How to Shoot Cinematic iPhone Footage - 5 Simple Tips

And yes the HDR image does look weird and it does look overexposed in some areas if you just upload the video as it is to
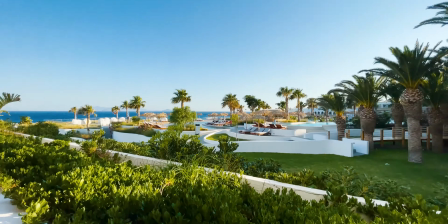4:06 YouTube for example or if you watch it on a television but if you process your images if you you know if you load them into an editor you
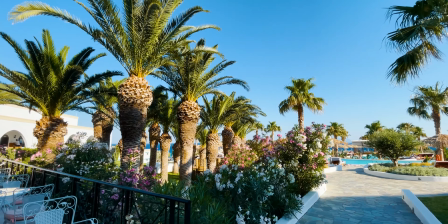4:14 can create some absolutely amazing and stunning looking videos and you should definitely take advantage of the possibilities that our phones give you so definitely use it and again if you want to learn how you can get the best out of your phone we do have this in our online course and tip number five is to use all the different lenses that you get with your smartphone and basically it doesn't matter on which exact phone that you have and
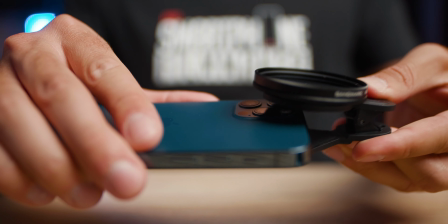4:39 it doesn't matter if it has an ultra wide or telephoto or both basically what i want to say with this tip is use all the different lenses
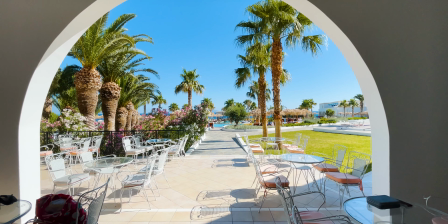4:47 that you have to get just varieties of your shots it doesn't matter what exact video you're making if you're
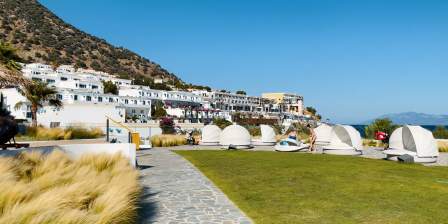4:54 always using the same lens and if you're always using the same perspective it just gets boring very quickly for the viewer. It might be a good interesting story and that is still the most important part but it just gets boring visually.
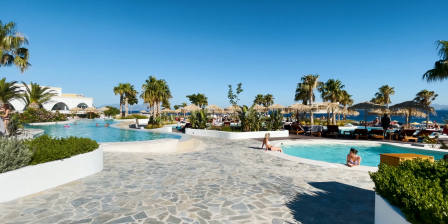5:07 So for example if you do have an ultra wide angle lens just use this you know to establish a location for example and if you're having
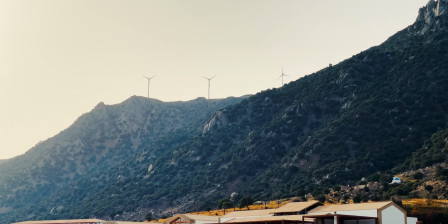5:15 a standard lens use this for your interview and if you have a telephoto lens you know use this for some detail shots and so on. Just mix it up and make it more interesting for your viewers. And before we're going to end this video, I do have a little bonus tip for you guys, and that is to stabilize your footage. You know, all of the tips above are very useful and you should follow them, of course, but another thing that is just very important is to have some smooth footage.
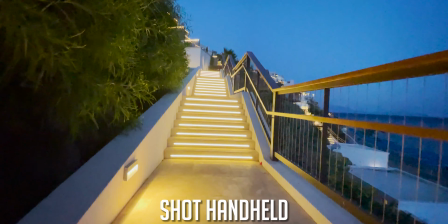5:43 You know, the in-body image stabilization of these iPhones is actually amazing and you can't get away without a gimbal in most scenarios, but you know having something like this will just bring your videos to the next level but yeah this is basically it for today if you guys have any further questions if you would like to see anything specific make sure to write it down in the comments and yeah that's it for today hope you enjoyed it and i'll talk to you guys in the next one